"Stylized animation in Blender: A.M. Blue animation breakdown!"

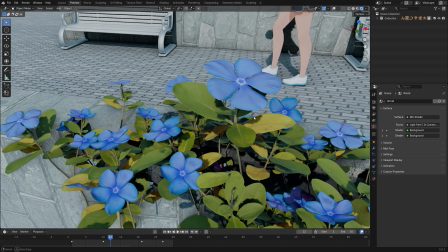So these flowers were CC0 models that I got from Polyhaven,
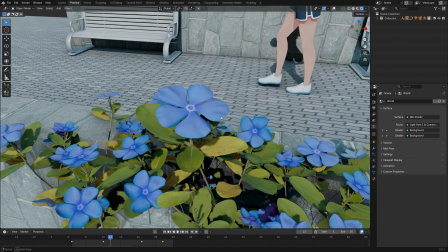and I did a little bit of editing with the texture and the color.
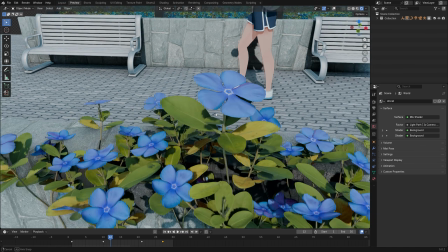So originally the flowers weren't blue, so I just kind of painted some new colors on top,
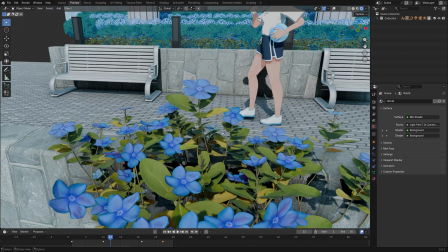and I kind of moved some of the flowers around and just making myself this little bush right here.
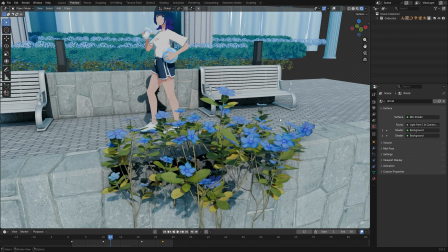And if I just go ahead and move this flower, you can see everything at the back is moving as well,
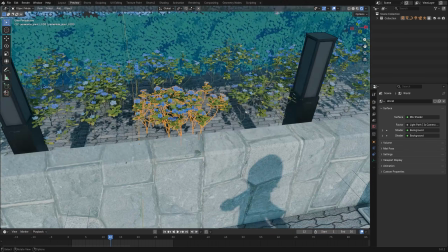and that's because they are all collection instances instead of individual objects.
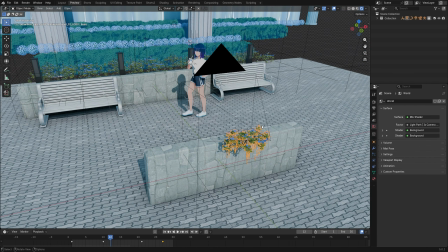So when I move this flower, it's basically moving the content of the collection.
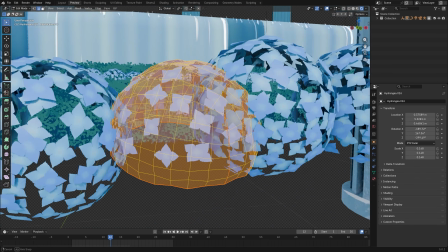So I also made these little flowers things. They are just spheres with textures that I painted myself.
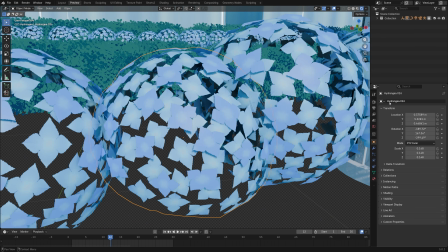I don't know how to pronounce their name, so it's HY hydrangea.
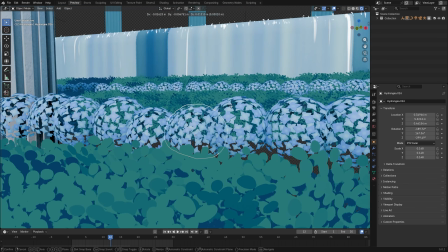I don't know how to pronounce it, but basically I also made a bunch of these, and also you can see there are some collection instances at the back,
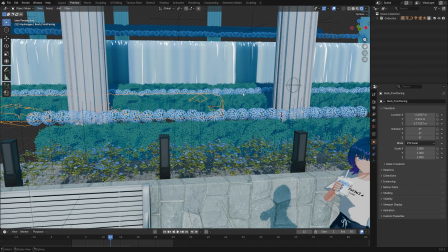and also these bushes, they're kind of instanced across the scene right here,
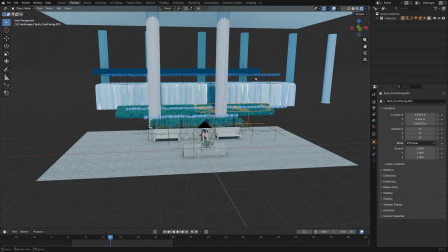as you can see.
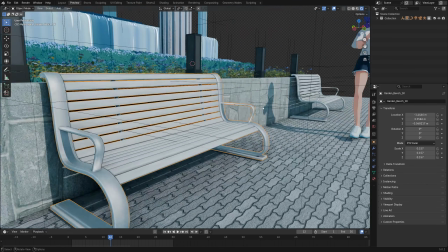And if you guys watched some of my previous shorts or videos, you'll probably notice this bench because I made this previously,
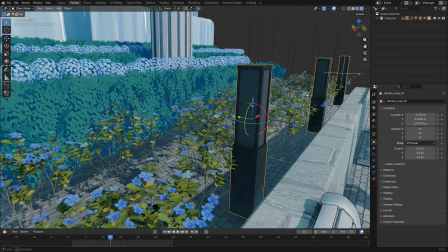and also these garden lamps, and I kind of made them as assets that I can reuse in my future projects.
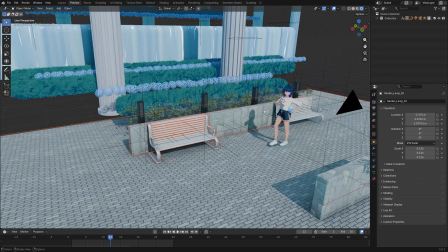So this time they did come in handy. And of course our character is right here in the shot.
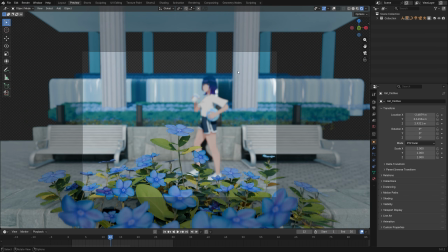She's kind of blurred out by the depth of field. So because of the depth of field, I didn't really bother to add a lot of details in the background.
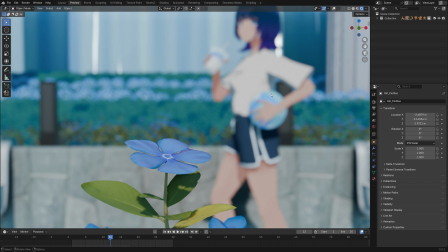I just wanted something to fill up the space, but still you can kind of see that our character is holding the volleyball and also the drink from the previous shots.
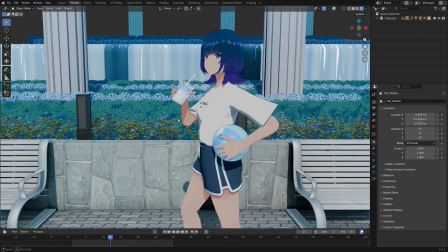So you can kind of tell that the story still connects to the previous shots.
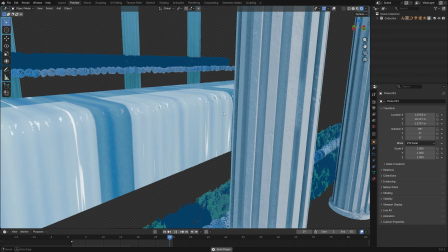And this waterfall is really just an animated noise texture.
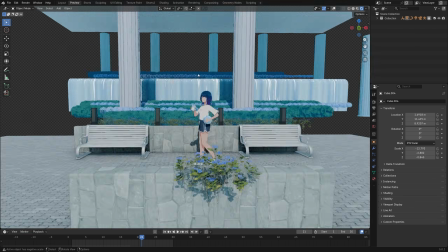And this very big box above everything is really just there to just cast some shadows.
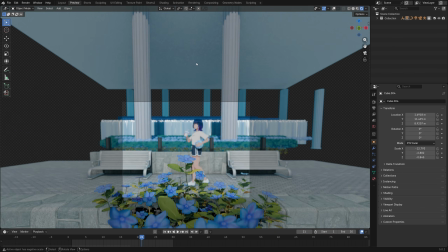So it kind of feels like these pillars are actually supporting something above, but I don't have to model that something because it's outside of the camera.
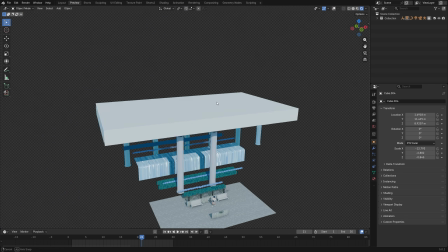So all I need is something like this.
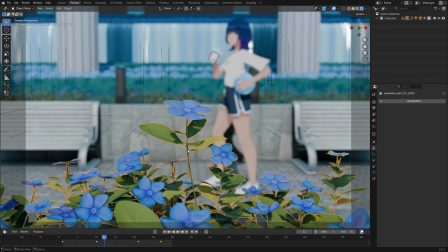And also if I look from the camera view, you can kind of see I purposely lift this flower in the middle upwards,
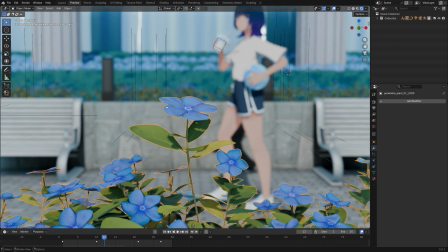so you can kind of see this flower a lot more clearly.
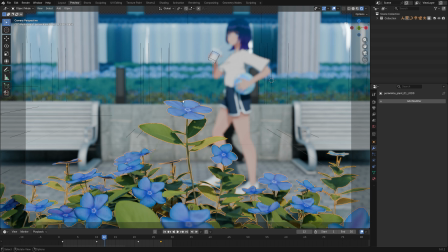So this can act like a focus for the shot instead of this flower being at the same level as all the other flowers.
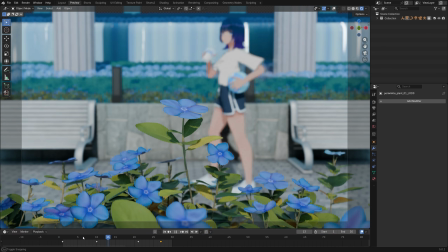And also just like all the previous shots, there are some connecting movements with the camera, the up and down movement.
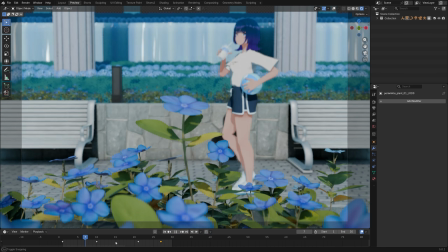So it comes in with a upward movement and ends with another movement, just like that.
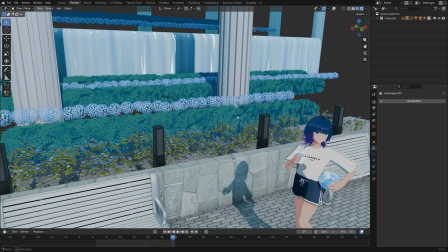If there's anything you guys are interested in particular about this animation and I didn't mention it in this video,
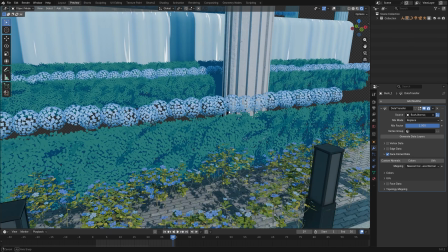you guys can also leave your comments so I can make another video about that topic.
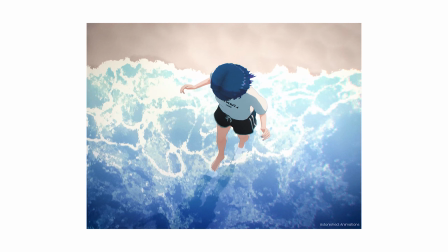But now let me move on to the next shot. So this is the next shot, and a lot of it was actually done in After Effects,
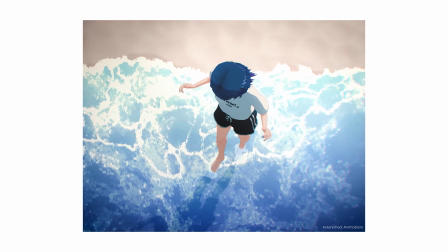and for the Blender side it's really just very minimal animation and modeling.
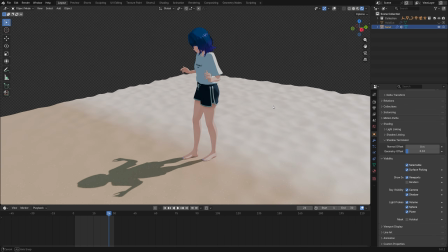So this is actually all there is in the Blender file. It's really just my character and a plane with a sand texture on it.
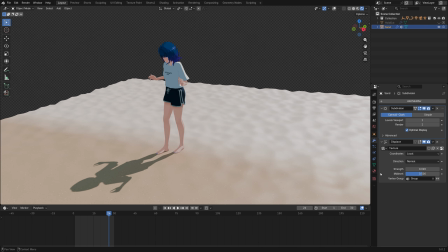It's just really just a subdivision and a displace modifier with a Voronoi texture.
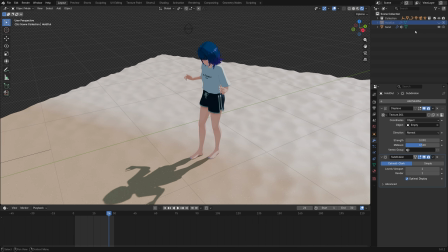But I guess there's one thing that is worth mentioning in this Blender file.
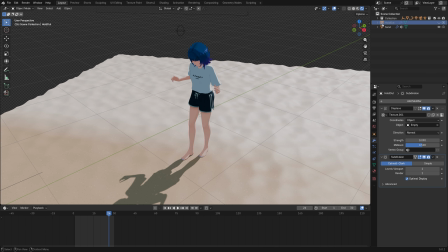There's this little object called holdout right here, as you guys can see at the top right. And if I go ahead and enable it,
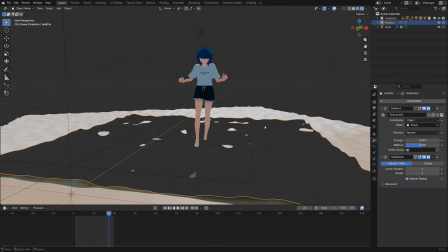you can see there's this plane that is kind of hiding or cutting out part of the scene.
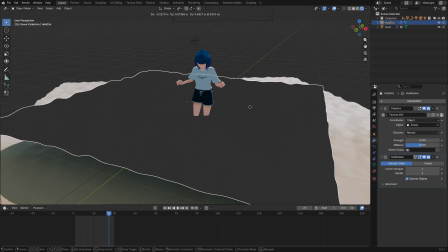So everything that is covered by this plane is going to be transparent.
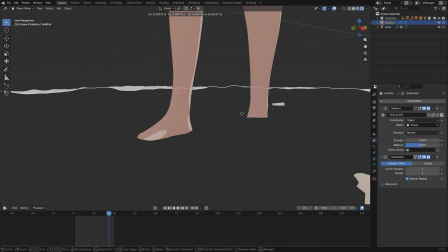And if I zoom in closer, you can actually see this plane is actually hiding a portion, the bottom portion of her feet.
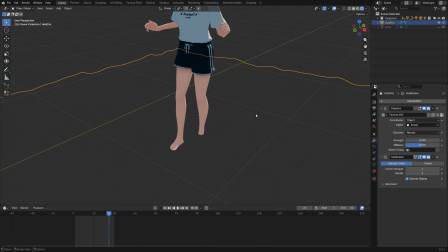And in order to create this effect where you can cut out part of your scene, you just need to go here in the object settings, and in the visibility, you can just enable holdout right here.
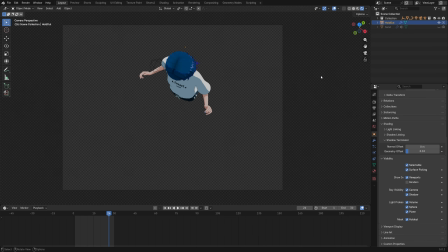So right now this plane can actually hide part of your scene away just like that, right, with a holdout function. And that's very handy in this case.
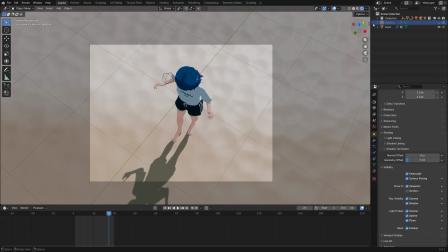So basically what I did was to first render a pass just like this without the holdout plane, with just the sand,
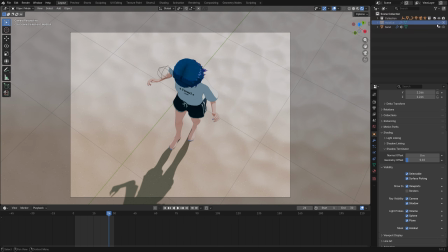and then I render again for another pass without the sand and with the holdout.
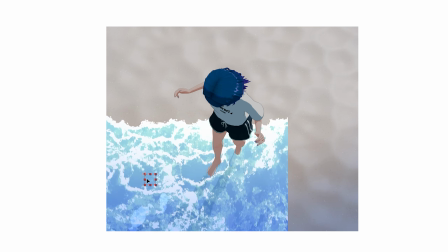So this way in After Effects I can actually add a layer between these
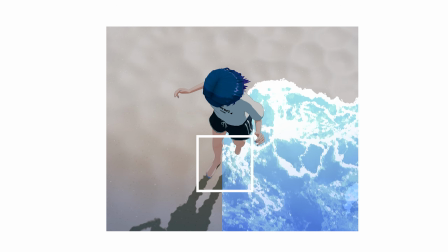two passes and just have the wave cover part of her feet just like that.
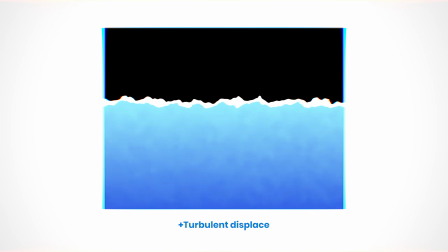So for those who actually use After Effects, this is just a very brief breakdown for the waves,
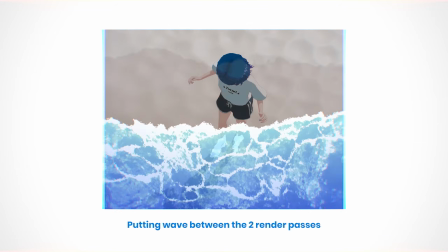just an overall breakdown, because this video is mainly about the Blender side of things, but maybe this is gonna help,
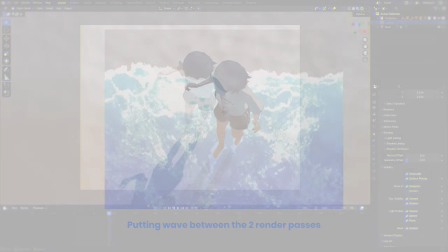so let me just put this here. But that's it for this shot, and now I'm gonna jump on to the next one.
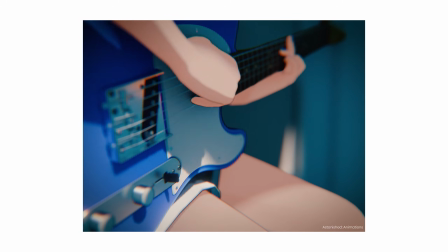So the next scene is gonna be this one where the girl is playing guitar.
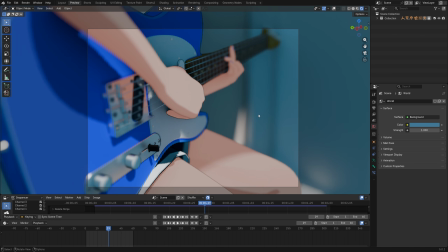So this is the Blender file of that scene, and really there's nothing special.
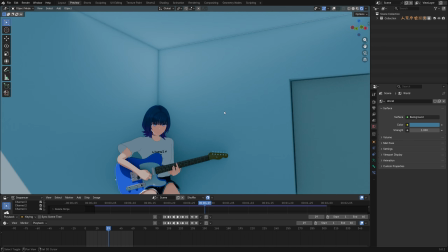If I zoom out for a little bit, it's really just a large box containing my character and the guitar,
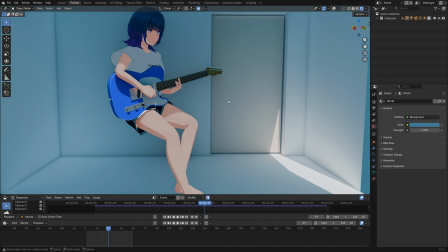and there's also this very basic door thing behind, and you can kind of see a little bit of it in the final shot,
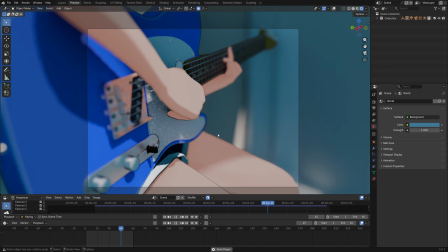but it wasn't really clear because of the depth of field, and really it's just a very simple animation, right?
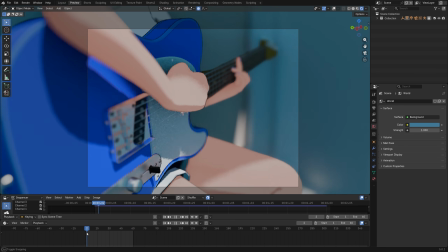And right here I'm actually using the strumming hand as the connecting movement to the previous shot.
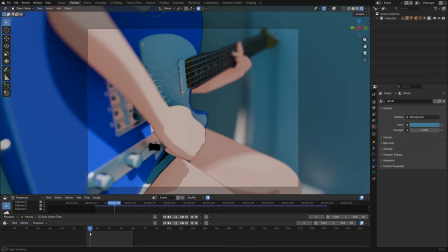So the waves from the previous shot was moving downwards in the end, so now it starts with her hand strumming downwards, and also the camera was moving downwards as well.
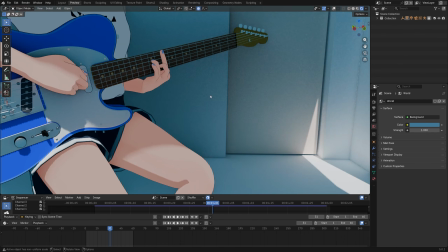So yeah, it's really just a very simple animation. She was like playing a minor 7 chord, I guess,
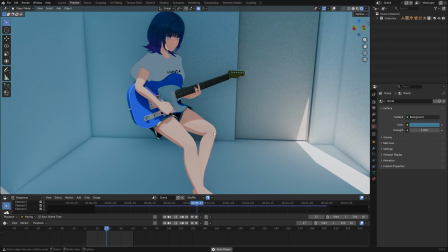and I just kind of added a little bit of movement so that her leg is actually tapping, but you can't really see up here,
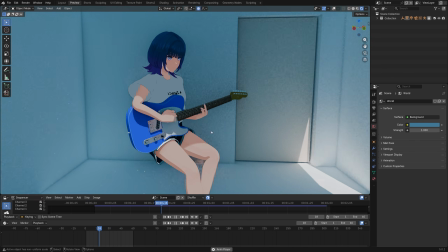so didn't animate anything there. You know, what you can't see you don't make, just like I said in my previous shots.
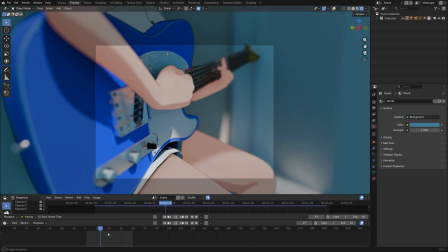So now let me just jump onto the last shot of the animation.
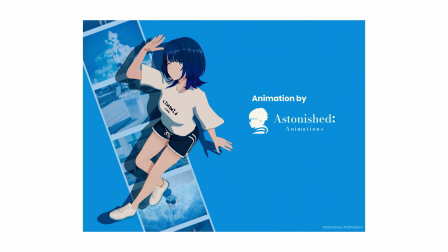So this is the very last part of my animation, which is just an ending credit scene, I guess.
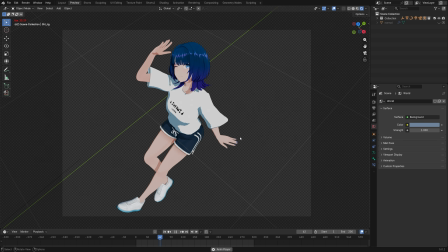So this is the Blender file of that final shot,
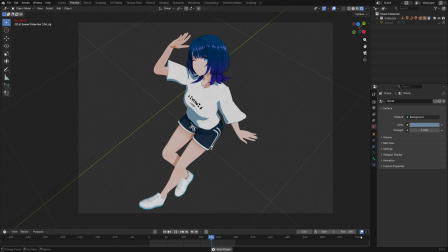and it's really just a looping animation of the character, and it's around 10 seconds, but I didn't really use the entire 10 second.
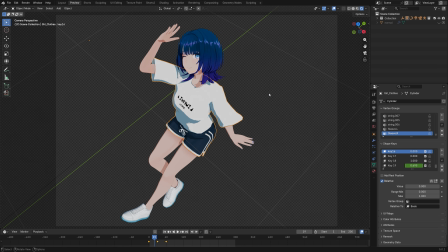So, but there's actually a few things I can show you despite this scene being really simple. So for this character, there's actually a lot of shape key animations going on. There's actually a shape key that controls how the clothes is moving, right?
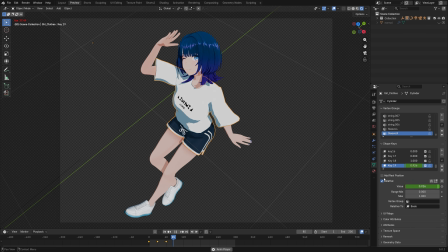And just this one single shape key, right? It's just slowly swinging around just like that. There's also this one corrective shape key that I didn't really name it. It's just called key 18. So if I go ahead and turn this down, this is how it's supposed to look like by default, I guess.
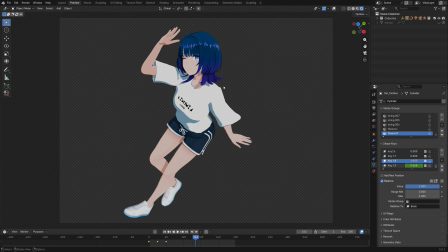And with the shape key, I guess it makes the clothes a little bit more easier to read.
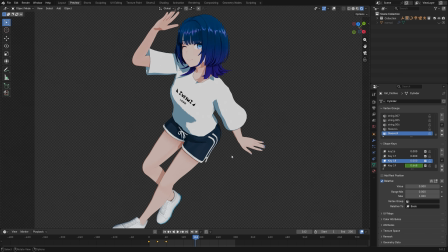And also I kind of didn't like how, you know, the shoulders kind of really high over on this side, so I just kind of pushed it downwards.
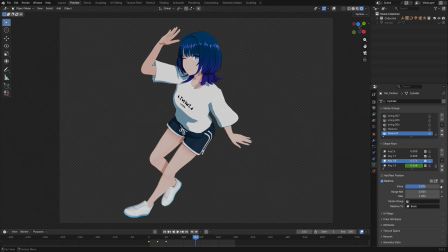And I guess that's just a quick fix to my rigging, I guess, because maybe my weight painting wasn't so good, so I did have to use some of these corrective shape keys to just correct the shape for a little bit. There's a shape key where I'm just gonna fix the elbow and the knees just for this shot alone,
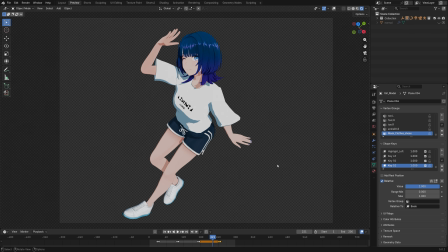so it's really just a shot specific corrective shape key.
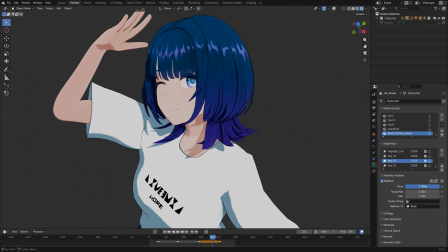And there's also this shape key that actually creates her entire expression.
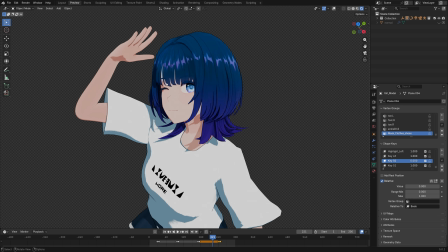So this is how her face is supposed to look like without the corrective shape key.
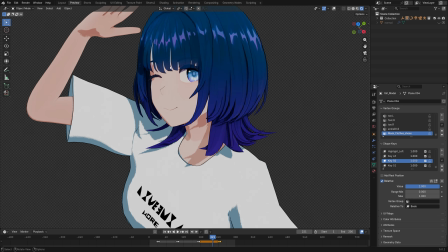So I basically made a shape key just for this expression, for this shot and this pose.